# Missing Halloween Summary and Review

Following a traditional three-act story structure, it explores themes of friendship,
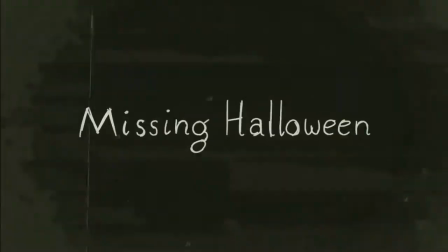loss, and discovery, shall we say.
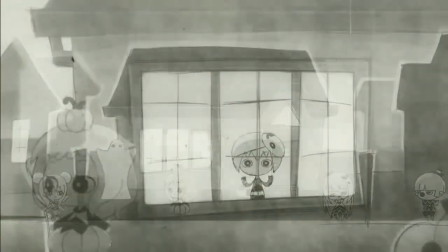The film itself has almost no dialogue except for this one scene near the end, but instead,
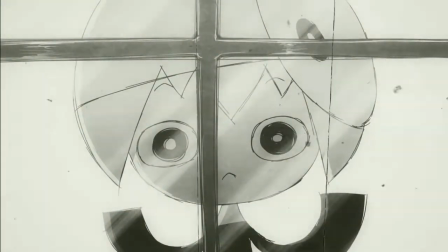it solely relies on visual storytelling and musical elements to tell its narrative.
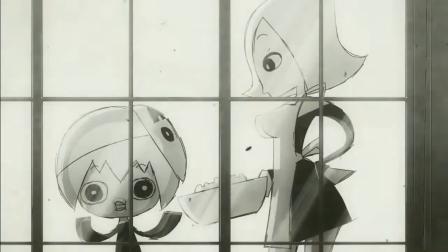The animation has the iconic Mike Dean cutesy art style, which serves as a great story element as it subverts the audience's expectation,
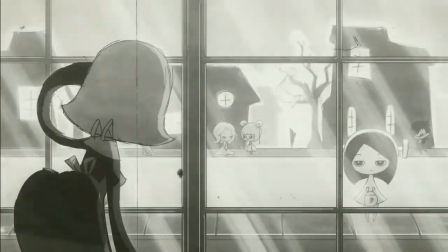giving them a false sense of security with the assumption that this is just a simple cutesy story about two friends trick-or-treating on a Halloween night.
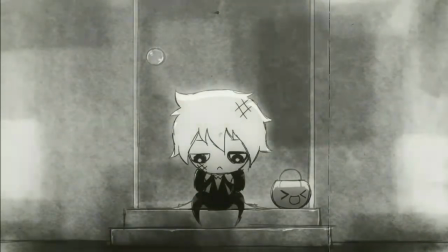Together with the black and white colors, it sticks to the spooky Halloween theme, but also serves as a great foreshadowing to the darker side of the story.
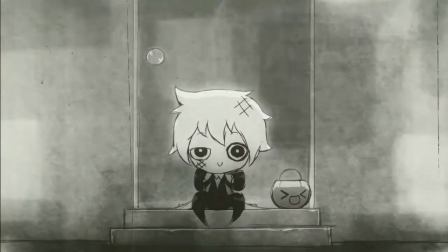Cinematography, along with the musical score, is extensively used to set the tone of the scenes and even as character dialogue.
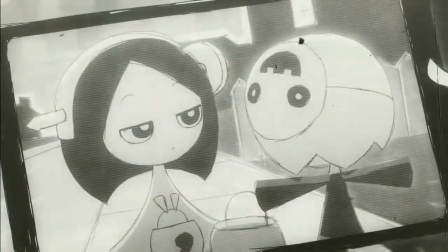For example, in the first half of the film, the tune is synced with Nick's emotion, as majority of the film is seen through his point of view,
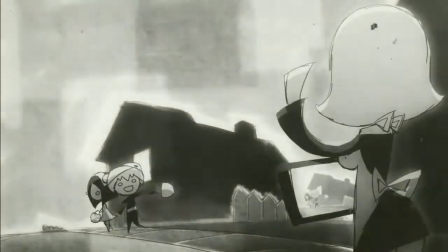with the camera always at his eye level and the music usually having this gleeful tune to it.
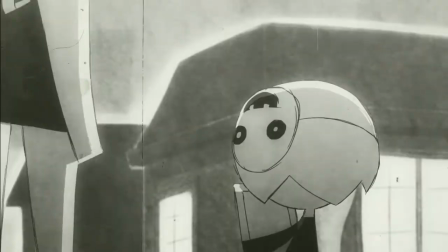In the doctor scene, the music becomes heavy and somber, reflecting what Nick felt at the time.
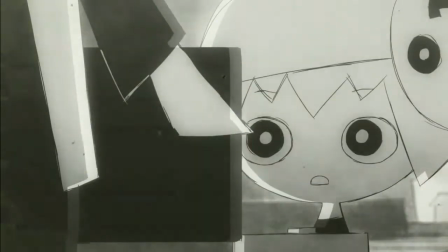When the camera switches to his parents' point of view, the scene is framed from a higher position looking down,
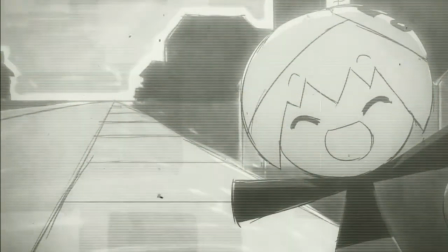with Nick appearing smaller than he usually does,
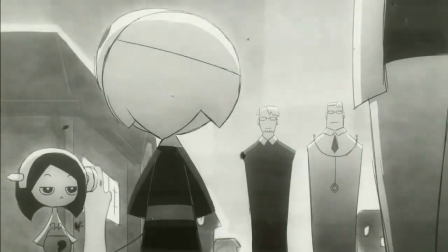which can be interpreted as a visual metaphor on how his parents views his revelation to him as just something minor.
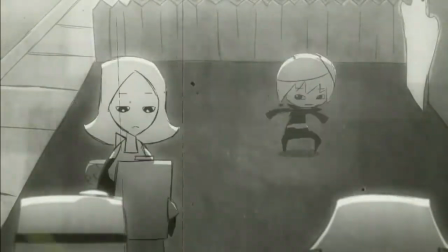When the camera switches back to Nick's point of view, the parents and the doctor is center framed but at a distance,
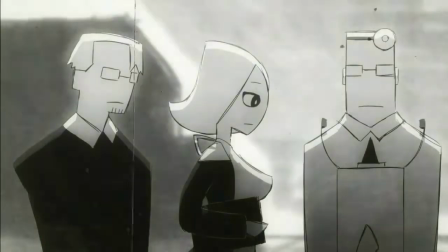signifying how detached/distant they are from how heavy this is to him.
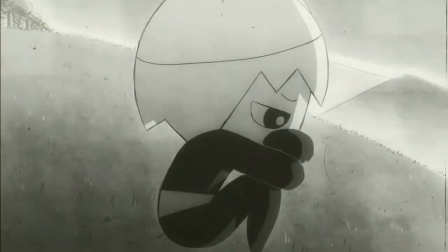The use of musical score as dialogue in the film is also evident in the lead-up for the climax.
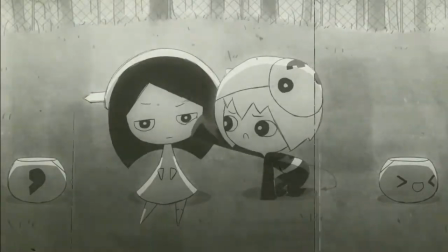As Mary stands up, the tune becomes higher, not only serving as a good lead-up to the next scene,
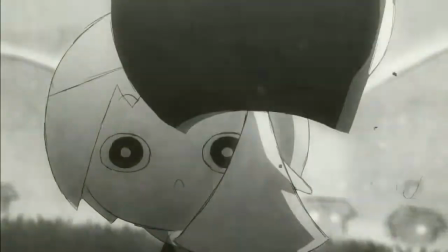but also signifying Mary's dialogue, as the tune helps the viewers switch their attention to her.
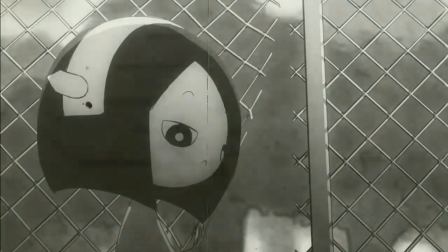In the climax of the film is where Mike Innes' talent for cinematography and musical composition shines most.
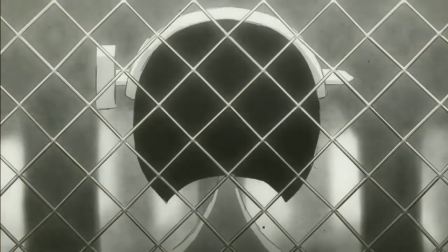Visually, the most intense scene in the film, however, it did not have the suspenseful, energetic music typical to such scenes.
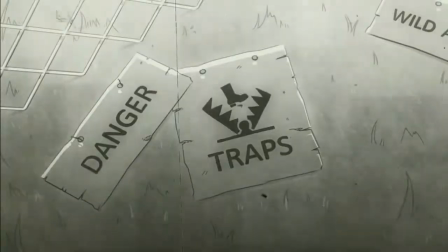Instead, it had the somber tune of a violin paired up with heavy bell tolls.
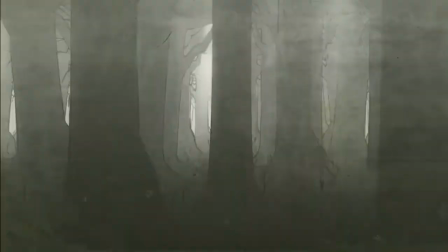Despite this, the audience is still put on edge, as each bell toll is synced to the snapping of the bear traps,
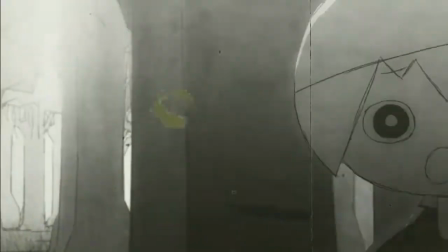giving them more weight with the louder somber tunes of the violin, giving this hopeless feeling as if death is imminent for the two.
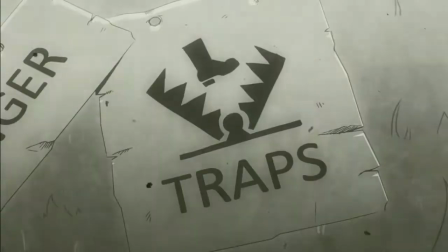The music in this scene reflects the internal dialogue of Nick, the violin signifying his fears of losing his only friend, and the bell toll signifying his fear of death.
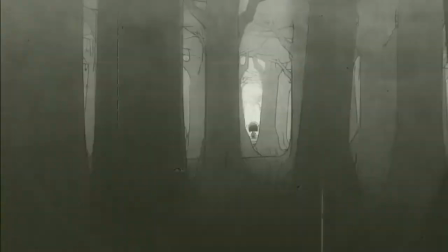The somber tunes of the violin are louder, but the bell tolls are still noticeable each time they played,
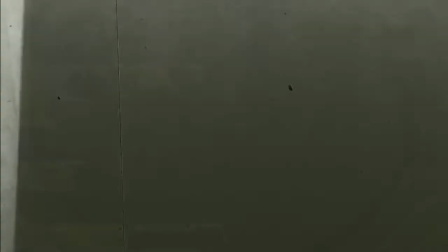which communicates that while his fears of losing Mary is more intense than his fear of death,
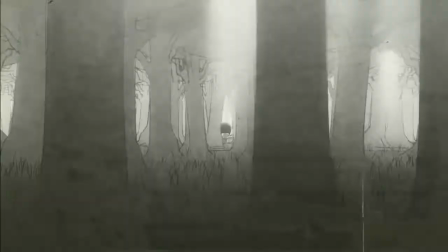he's still very much afraid to die. The scene ends with the camera quickly looking down at the bear trap, fading to white, and the final bell toll is heard.
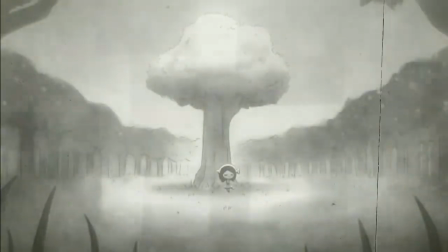This would have been a good enough ending to a seemingly wholesome story about a lonely boy meeting his untimely demise caused by his overactive imagination.
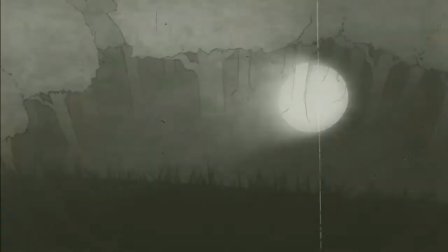However, the final scene negates all of that.
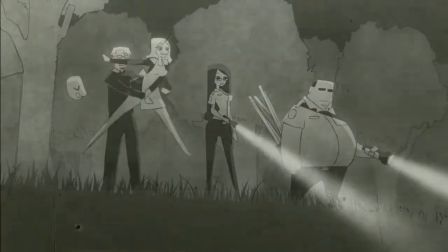Unlike the rest of the film, the final scene is devoid of music, giving the serious tone to it, but is set up to be a comedic one,
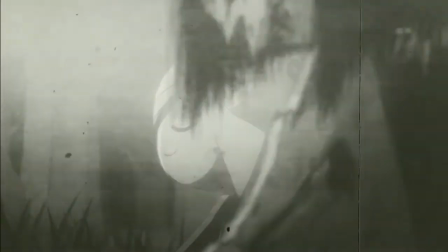which again subverts the audience's expectations and making the final reveal that much more unexpected,
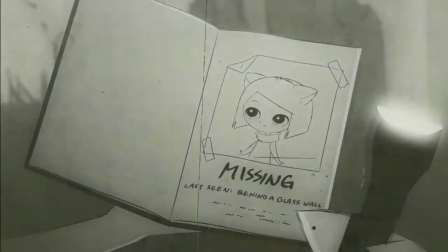revealing that the story of the film is actually that of a lonely boy finding who was once lost but now found.
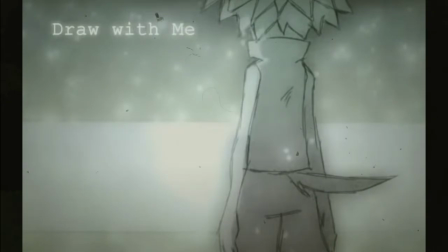Compared to his earlier work Draw With Me, which had this angsty, edgy teen vibe to it, Missing Halloween shows just how much he has grown as a storyteller. From the plot, animation, cinematography, and sound design, all we see in Missing Halloween is growth.
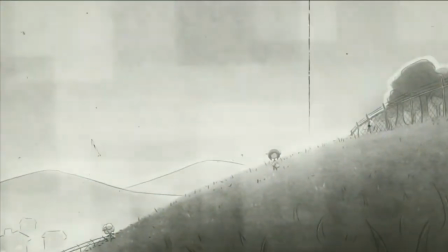In this short analysis, we haven't even started addressing the countless details hidden throughout the short film.